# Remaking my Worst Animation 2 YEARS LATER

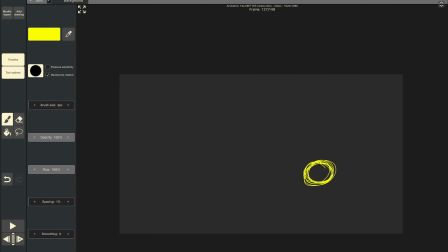4:17 Okay, I'm not too sure how I want the next shot to look. Cause like, could be something like this. Yeah, I don't know. Actually, maybe we can go like, whoops. Then we can go like this.
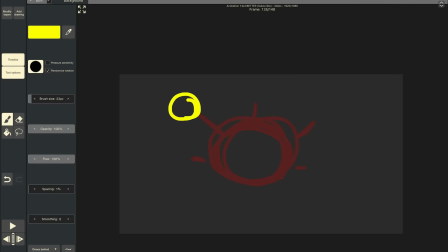4:33 And then this is kind of where it like splits into a bunch of smaller blasts again. You know what I mean? And then we can go here, boom, like that, and then they all shoot. And then this looks so ugly. I mean, let's just see how this looks first before I, you know, judge a book by its cover. Okay, no. So a bit of an update, I for some reason decided to stick with it, except just add more frames, and I'm kind of glad I did, because aside from obviously needing a bit of cleaning up,
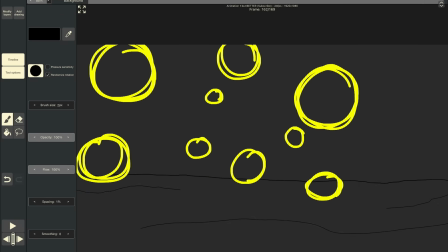5:05 I actually kind of like it. Now obviously yes, there's some parts I can do much better, like whatever this is, but I can just fix that by going over it again.
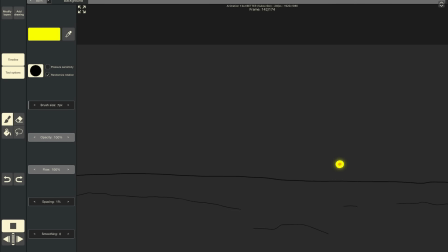5:15 And now we have this. I don't know what I would have done if I restarted, but all I can say is I'm glad I didn't. Right, so I had to lighten the background a little bit, because when it's this dark you can like barely see where I'm drawing.
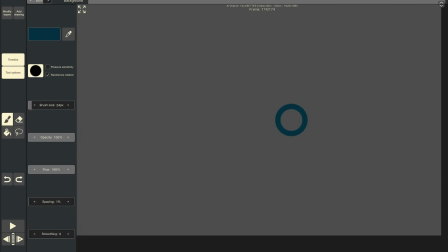5:27 Anyways, this guy is going to be, so he's kind of going to be in a little bit of a bent over position. Whoa, pause. Kind of like blocking like that. His arm should probably be like Ross, like that.
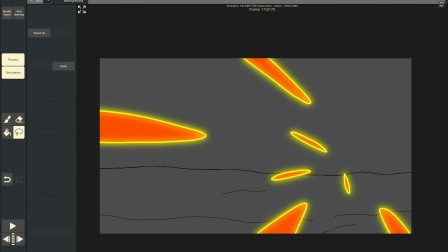5:37 So the idea is, because this shot ends off with the blast all kind of like shooting into one area,
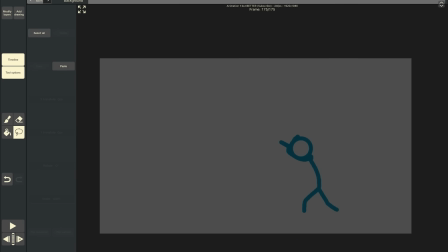5:43 we're going to immediately cut to character 2 getting like just blasted. And this can kind of be here, you know what I mean? And then we can also go boom, like that.
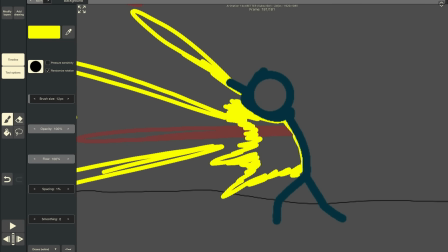5:53 Boom, like that. It kind of looks like they're homing in on him, you know what I mean? Or maybe it doesn't and I just look really stupid right now.
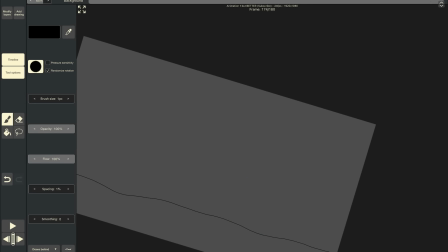5:58 Or it could be both. Alright, so the shot doesn't last very long, but that's alright for 2 reasons.
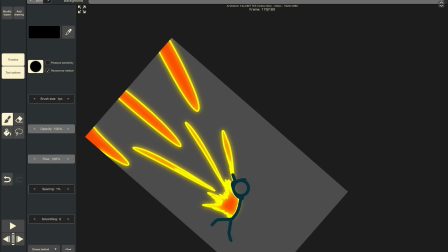6:04 1, it serves its purpose, and 2, we're going to use it to impact frame transition to the next shot,
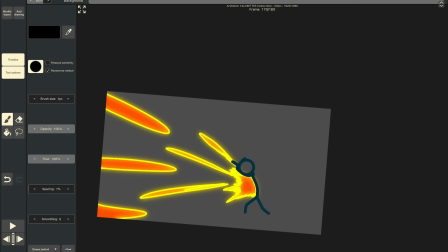6:10 which is basically going to be like the explosion, like the aftermath of all these blasts and all that stuff,
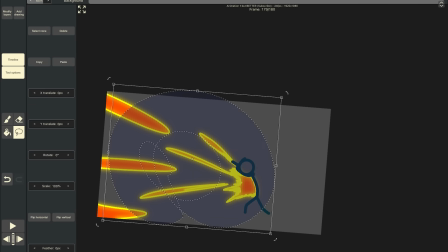6:14 you know what I mean? So, yeah.
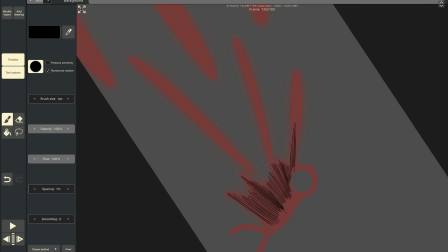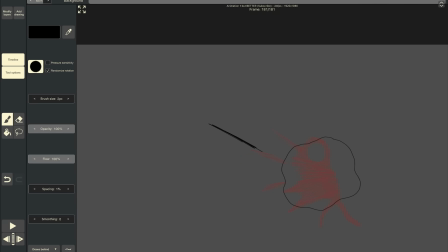6:23 Okay, so smoke. This is where the blast comes from, and this is where our stick buddy was. Wait, that wouldn't make sense. This is where our stick buddy was. So now we can use that to make an impact frame.
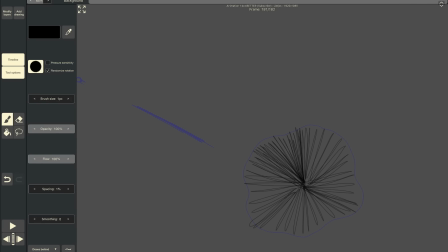6:37 There we go. And then just go over this like 300 or 400 times. And then hopefully we'll get a sick looking impact frame.
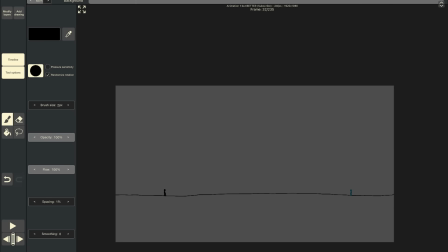6:51 Alright, so now we got that done. We're going to try and see what we can do about the detail, or lack thereof.
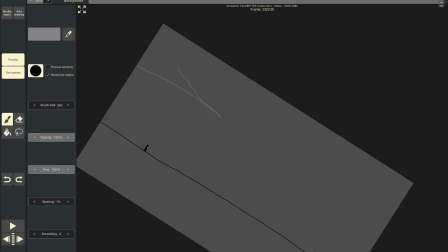6:57 I mean, not that detail's my thing, but still, let's just see what we can do about it. Maybe try and just do this up a little bit, you know what I
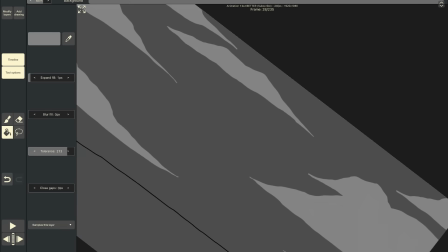7:03 mean? Maybe a little something over here. Whoa.
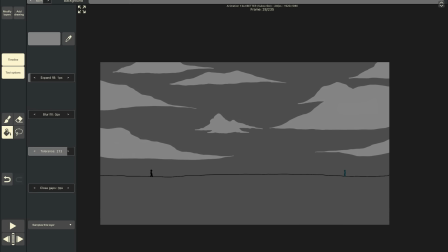7:11 There we go, there we go. Now doesn't that look nice?
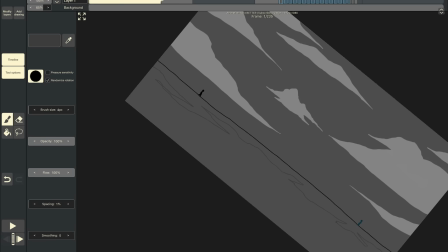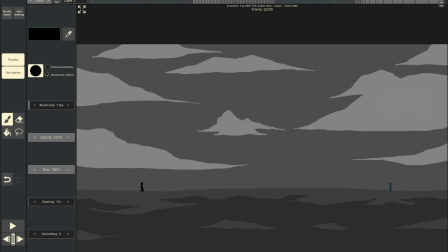7:20 Right, so after that last recording I realized it would have been devastatingly boring to watch me do these backgrounds.
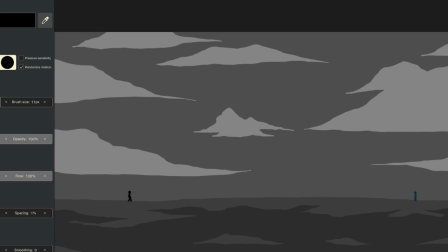7:26 I mean, it's literally just grays on top of more grays on top of more grays, you get the idea.
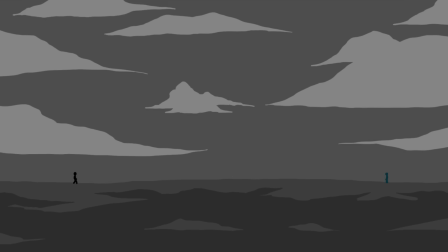7:32 So instead I decided to just do them and then show you afterwards. So here's number 1, this is number 2, gonna try and get like a, 1 second.
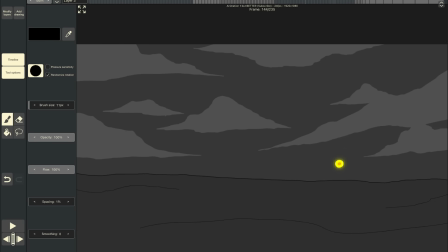7:40 This is number 2, here's number 3, this one's number 4, number 5 here, and the last one number 6.
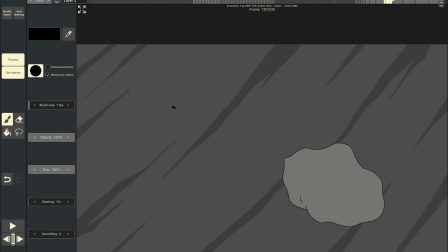7:46 Even though we've done the backgrounds, we are still far from finished though. Well, not far from done, but you know what I mean.
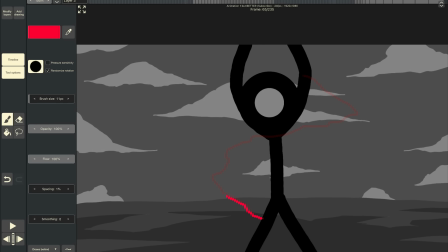7:51 There's still more to do. And red lightning because, yes, red is the best color.
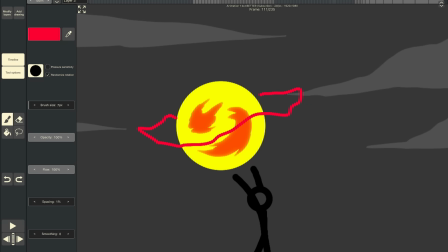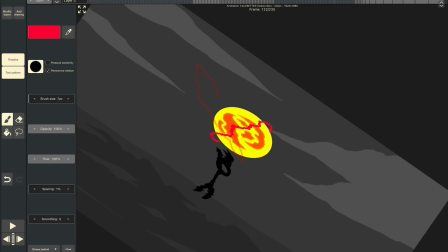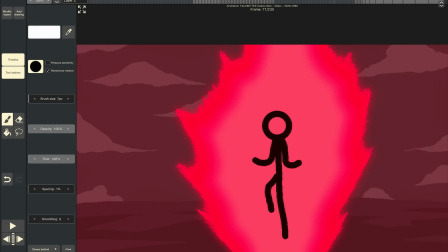8:08 Alright, and now from here just some final touches and I think we should be good.
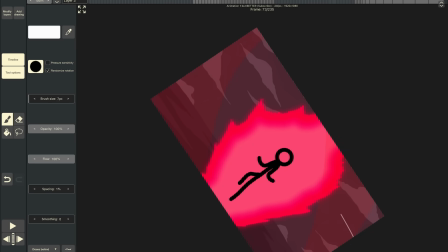8:14 Something like that, maybe a little something like this. And that.